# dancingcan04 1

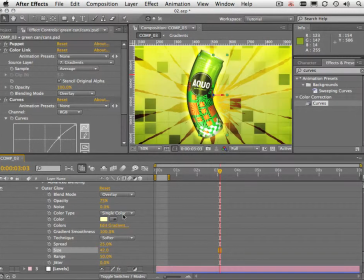(4:14)
Something like that. Okay, so it's pretty subtle.
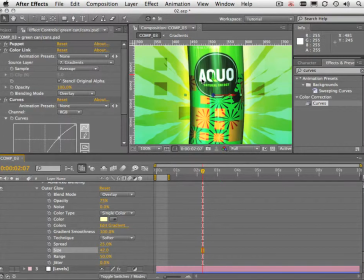(4:23)
Just helps separate the can a little bit from the background. Okay, next thing we want to do is add a bit of wiggle to the position of the can.
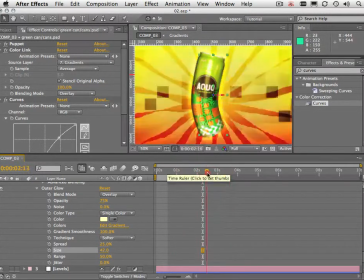(4:31)
We've already done the puppet animation, but you can see that the bottom and the top of the can are pinned. And that kind of makes the can look a little bit unnatural. I mean, I guess it looks pretty unnatural anyway, having a can dancing.
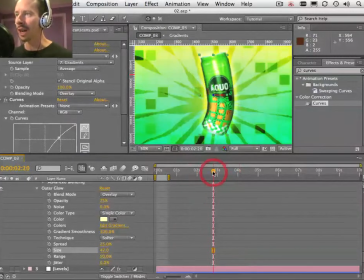(4:44)
But what we can do to help this a little bit, make it look a little more organic, is to have the can just shift a little bit in its position. And we can do that using the wiggle expression applied to the position value. Just solo position, option click,
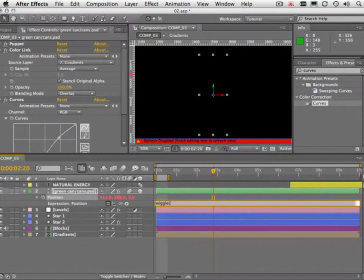(5:03)
and type in wiggle. And we're going to set the wiggle frequency to 3 and the amplitude to 10.
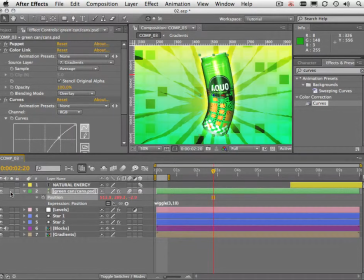(5:13)
Let's just solo this and just do a quick preview.
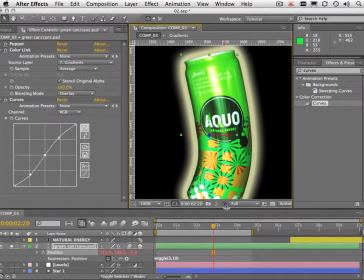(5:20)
Just watch how the can shifts around its position just slightly.
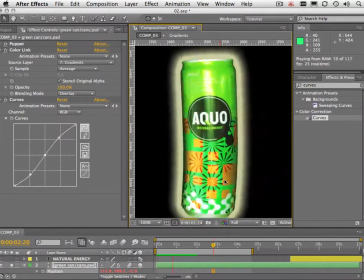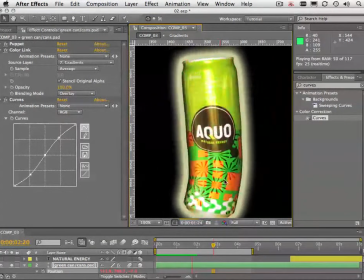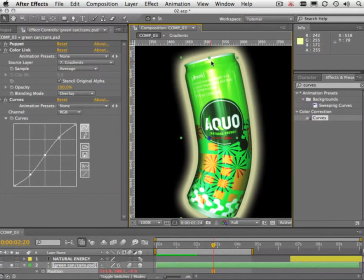(5:34)
So it's only very subtle, but it just means the can isn't locked into that position. It's just shifting side to side, just ever so slightly.
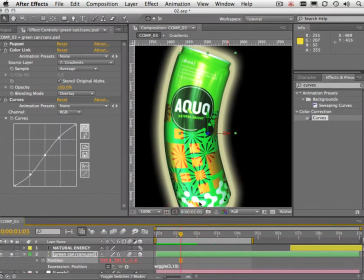(5:42)
You could always increase the amplitude to have it move even further, but I thought any more than 10 just looked a little bit weird.
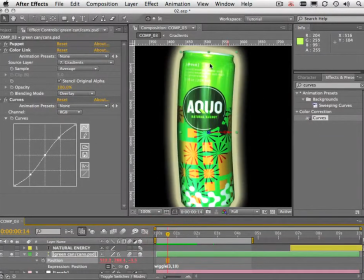(5:52)
It's just shifting slightly side to side. You can watch this point here and you can see it's just shifting slightly.
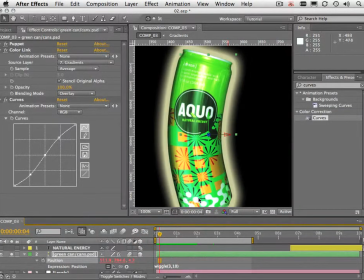(6:02)
Okay. So what we're going to do next is animate the can so it zooms into position at the beginning of the animation.
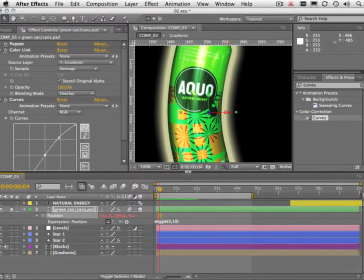(6:08)
That'll make the beginning of the animation a little bit more dynamic. Let's just unsolo this.
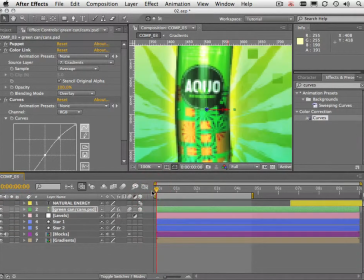(6:15)
And we'll set a keyframe at the beginning. Shift that to about 10 frames. Just going to drag this one. How many frames is that? That's too many.
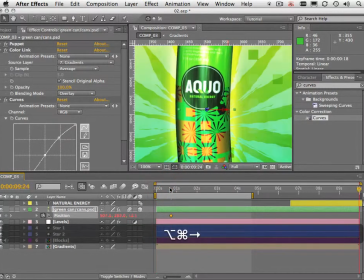(6:26)
We'll just move this back a bit. Whoops.
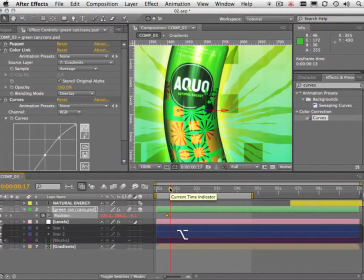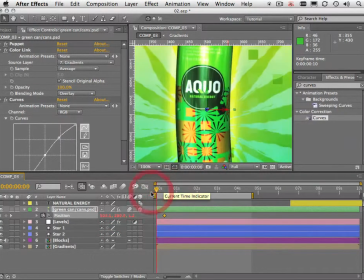(6:35)
Okay, one more frame. So about 10 frames. Okay, then I'm going to go back home and just move the can right back.
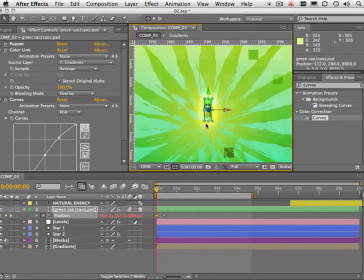(6:45)
And actually down a little bit because we want it to sort of start in the middle of this star. Just going to shift that down. Just to there. So now it'll fly out into position.
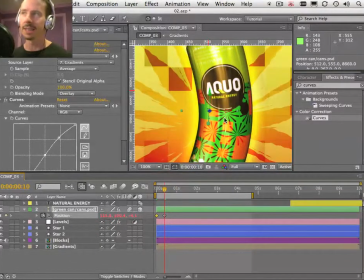(7:01)
Just like that. And you might have noticed in the finished animation that the can was actually invisible, but we saw the glow outline. We can set that up pretty easily.
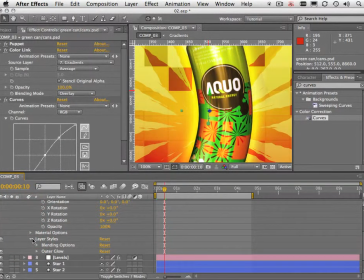(7:11)
We're going to do that by animating the advanced properties of layer styles, the blending options, advanced blending.
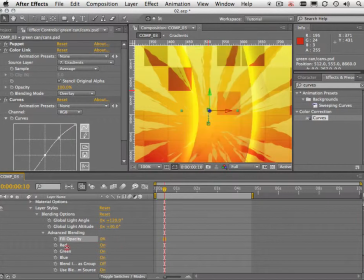(7:20)
And if I adjust the fill opacity, you can see I can actually make the can invisible, but keep the glow outline.
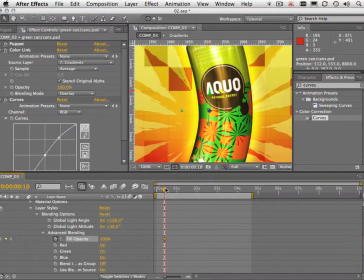(7:27)
So I'll set a keyframe at 100%. Go back to the beginning of the animation and just drop that to 0.
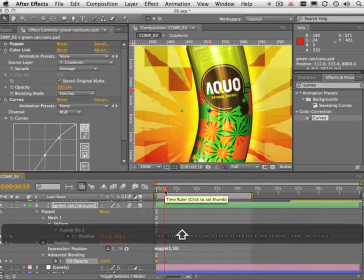(7:35)
And we should have our keyframes in line here. Yeah, so both of them are only 10 frames duration.
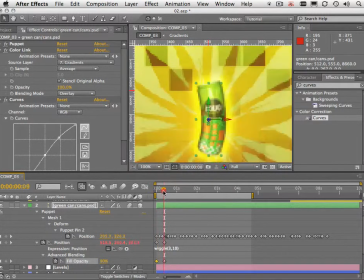(7:42)
So as it zooms up into position, it just fades up. Just makes it a little more dynamic at the beginning.
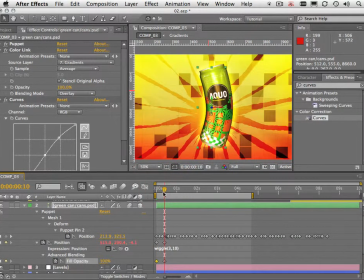Okay, so next we're going to add the little graphic element that sits at the bottom of the frame.
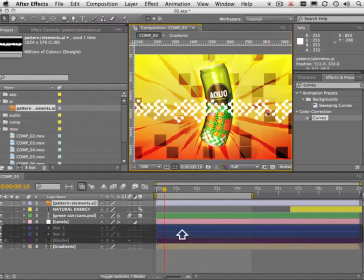(8:04)
That's this pattern here. Just move it down to the bottom. And this is an Illustrator file, so I can continuously rasterize this.
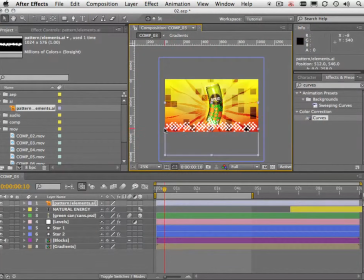(8:12)
Just going to scale this up a bit.
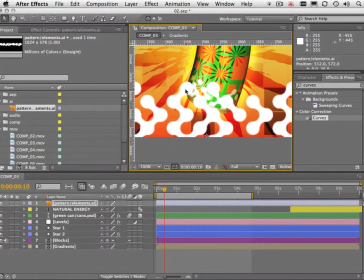(8:20)
You can see now that it's more than 100% scale, so it's actually going soft. Once again, because it's an Illustrator file, we can switch on continuously rasterize, and that will sharpen it up. And we'll just change the blend mode to overlay.
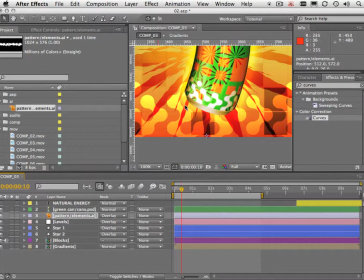(8:38)
And just drop it below the can. Now you notice that this element here is actually part of the design on the can.
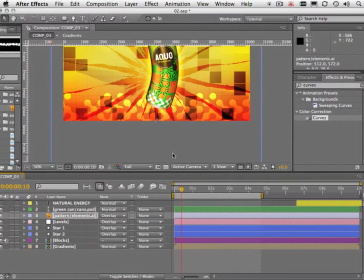(8:48)
And this can and this object here was part of the Adobe CS3 launch graphics.
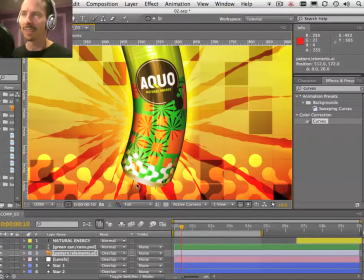(8:58)
And I just thought it was nice when I was designing this that we had some other element from the can in the scene. So I just thought it looked very interesting at the bottom of the frame. And notice on the can that we had these blocks. That's where the idea for the animated blocks in the background came from.
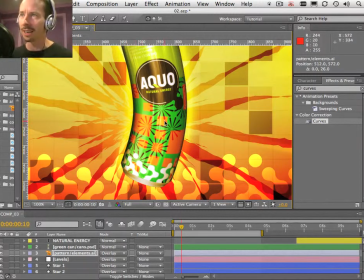(9:14)
I just looked at the art here and thought, how can I do something that relates back to the can art? And I didn't mention that before, but that's where I got the idea from. Could have used these as well. I guess this star element pretty much is what this organic star is.
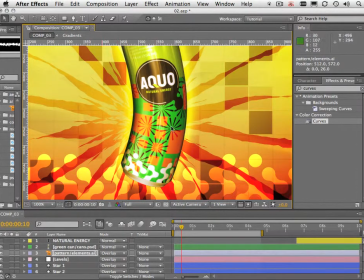(9:31)
I could have done multiple small stars, but one big star was more suitable for this. So a good idea to look at the art that you're given in your work, and you can get a lot of creative ideas for how to create an animation, create something that's moving from those still images.
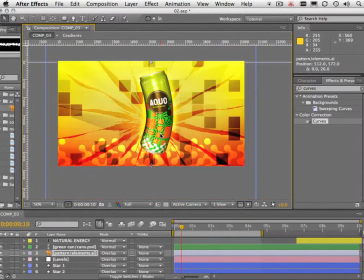(9:48)
All right, what we're going to do last of all is add the text.
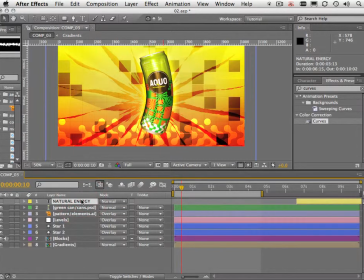(9:55)
Now, in this comp, I've already got the text set in place, and I've got it starting at about 6.5 seconds.
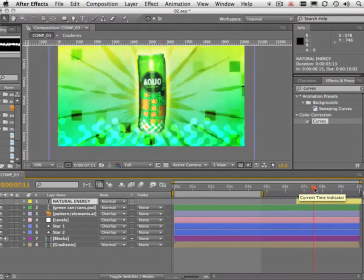(10:03)
The text is going to fly in over about a second, and it's going to sit in place for about 3 seconds.
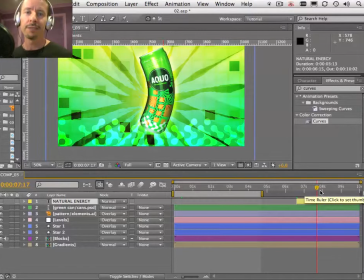(10:10)
You always want to make sure in these kind of animations that you leave the viewer enough time to read the text at the end. So it's a good idea to leave at least 2 seconds or maybe 3 seconds, depending on how much text there is.
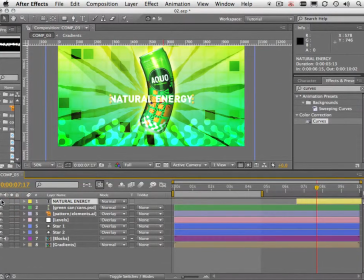(10:23)
So let's just turn that text on. And this font is Din Black. It's a great looking font. And of course the text says natural energy. And we want the text to fly into position.
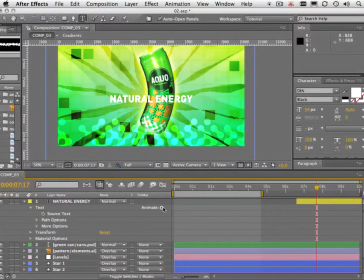(10:37)
So to do that, I'm going to twirl down the layer. And for the text layer, I'm going to choose Animate.
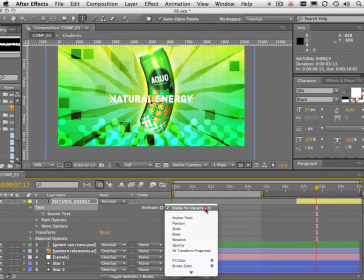(10:45)
And at the moment, you can see I have Enable Per Character 3D turned on. When you create text, that won't be turned on. This was already on for me because I'd been practicing this before I presented. But we want to enable Per Character 3D. This is a new feature in After Effects CS3.
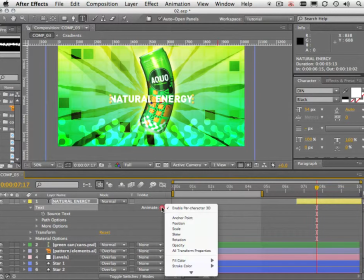(11:05)
Okay, and next we want to add an animator group, and that will be for position.
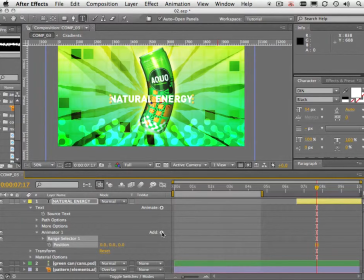(11:12)
And we're going to add to that rotation. Okay, so now we have position and rotation all sitting under this animator group. So let's set some keyframes. I'm going to animate the X rotation and the Y and maybe a little bit of Z. We'll see how that goes.
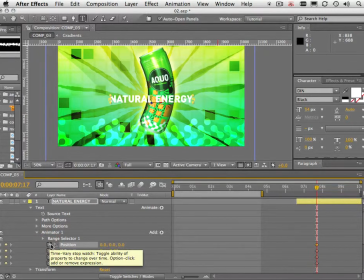(11:32)
And of course, position. So I've set keyframes for the finished position.
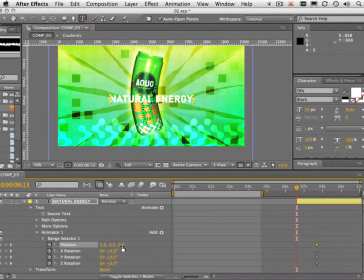(11:38)
Now we're going to go back to the beginning of this layer and just going to move this text forward.
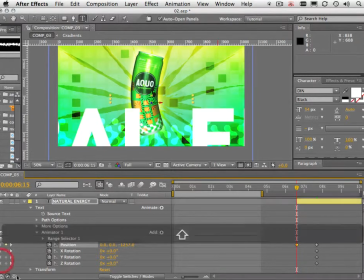(11:47)
Just hold down the Shift key to make that move a little bit faster. And I want to position it up so it flies into the center of the frame.
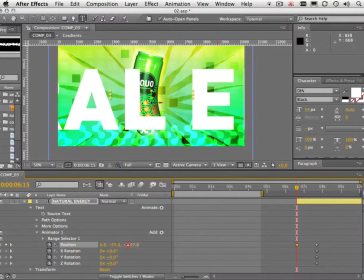(11:55)
So just change the Y and out.
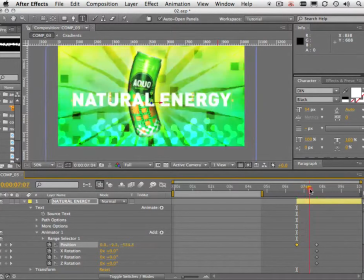(12:00)
That's about right. So the text will fly in like that. And how many frames is that?
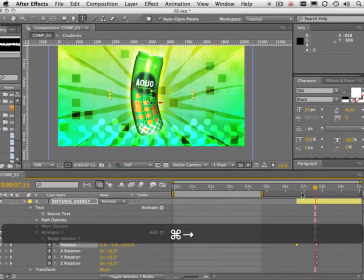(12:08)
10, 20, 1, 2, 3, 4, 5. Okay, we'll just shift these keyframes back.
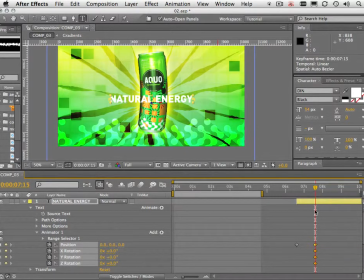(12:13)
That's 1 second. 1 second may be too long. We can just see how that goes. All right, so we want the letters to fly in one by one.
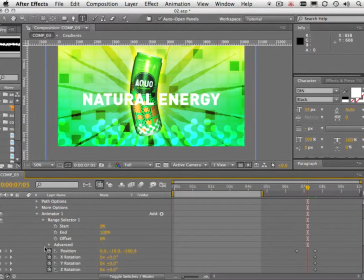(12:21)
So to do that, we have to change the range selector properties. So under Advanced, I'm going to choose for Shape, Ramp Up.